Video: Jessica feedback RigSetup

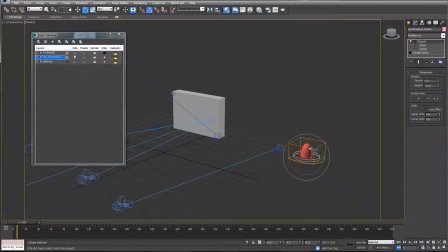[4:06]
That'll be I'll be sending, and I'm just gonna call it V3.
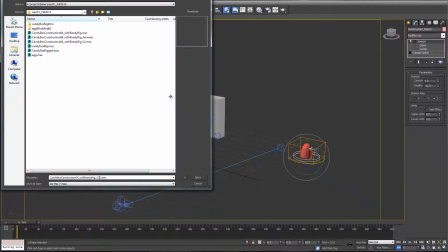[4:12]
How about that?
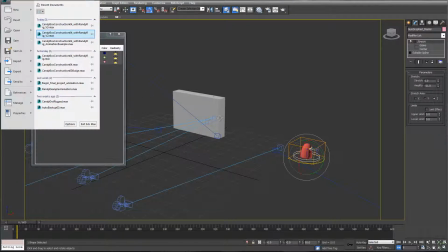[4:16]
And the animation example file that I'm going to send,
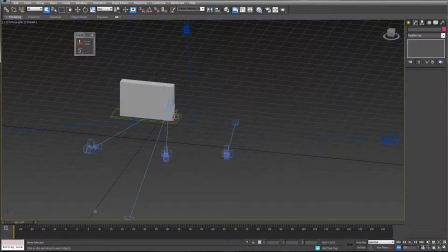so here's just sort of a quick,
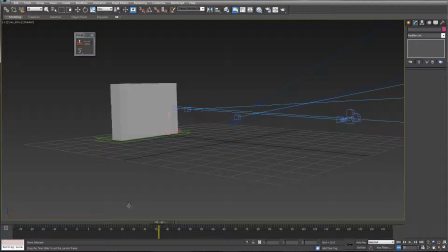[4:34]
we got a little bit of a slide, and it kind of rocks the box back and forth as it kind of moved it, and then it kind of like does it again, and then it does. And you can even like render that from the intro camera, and then from the same angle.
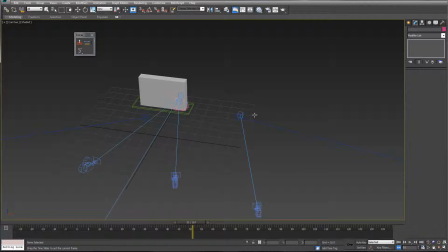[4:53]
You can have it play through the same animation, and then for camera 3, or Cam 3. I kind of had this thing set up so that when you get to this point,
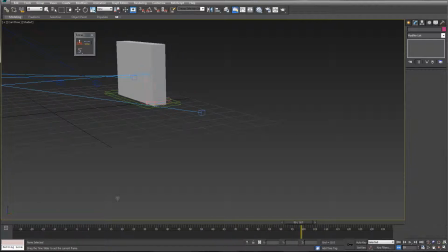[5:10]
it does one more like launch forward, and when it launches it forward, it shoots out the gumdrop. Looks like I got its head poking out a little soon, but that could be fixed.
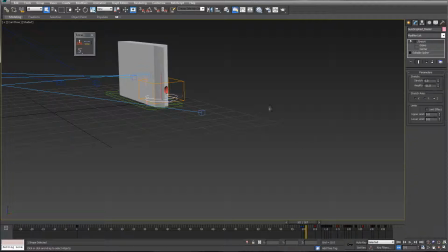Just need to keyframe him back a little bit, don't I?
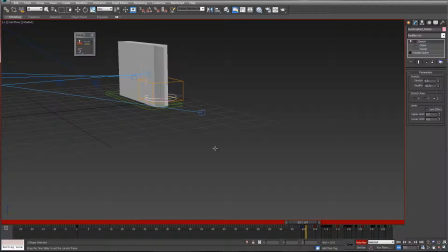[5:39]
Boom! Box breaks apart really quickly, and then the gumdrop like bounces. And you can, and the cool thing is that, you know, I put a few of those gumdrops in there,
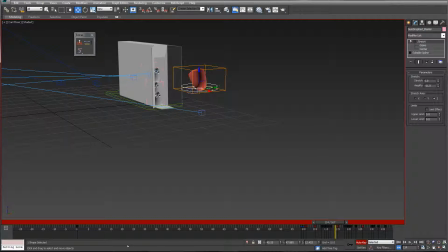[5:55]
so when he pops out, you immediately start to see these guys. You know, so when he like settles in, you're all set for him to like look back and like, hey guys, what's going on? Oh, I thought that was kind of cool.
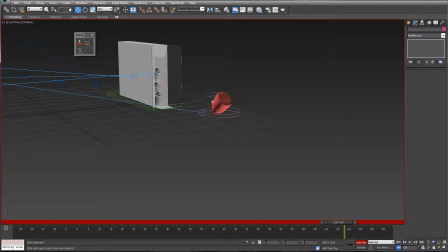[6:13]
But hopefully this kind of gives you an idea of you know, what I was talking about as far as what you could do with the shot. You know, what would be the most interesting thing to do with it. And like I said, I think simplifying the earlier shots were on how it's shaking, then you can get to the fun part,
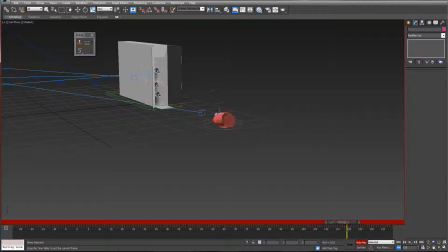[6:32]
which is this whole sequence where he pops out of the box. I think that's probably the most fun about the whole, for the animation part, that's probably the most fun. And then he can like hop up and like turn around, look at these guys, and then like turn and start to look up,
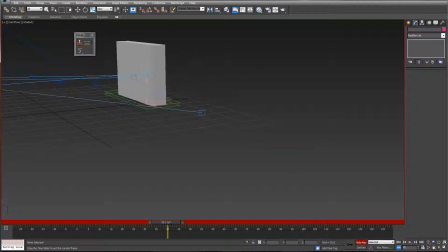[6:49]
and then you can cut to your shot. So like I said, this will be the main shot right here with it busting out. So anyway, so there's that.
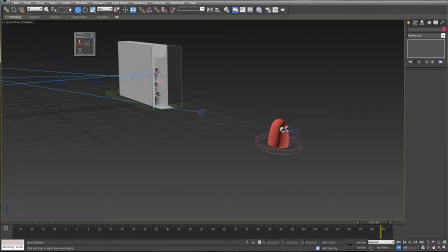[7:09]
So I'll send both these files, one with the things just rigged, and then one with this animation example, so you can sort of take a look at this.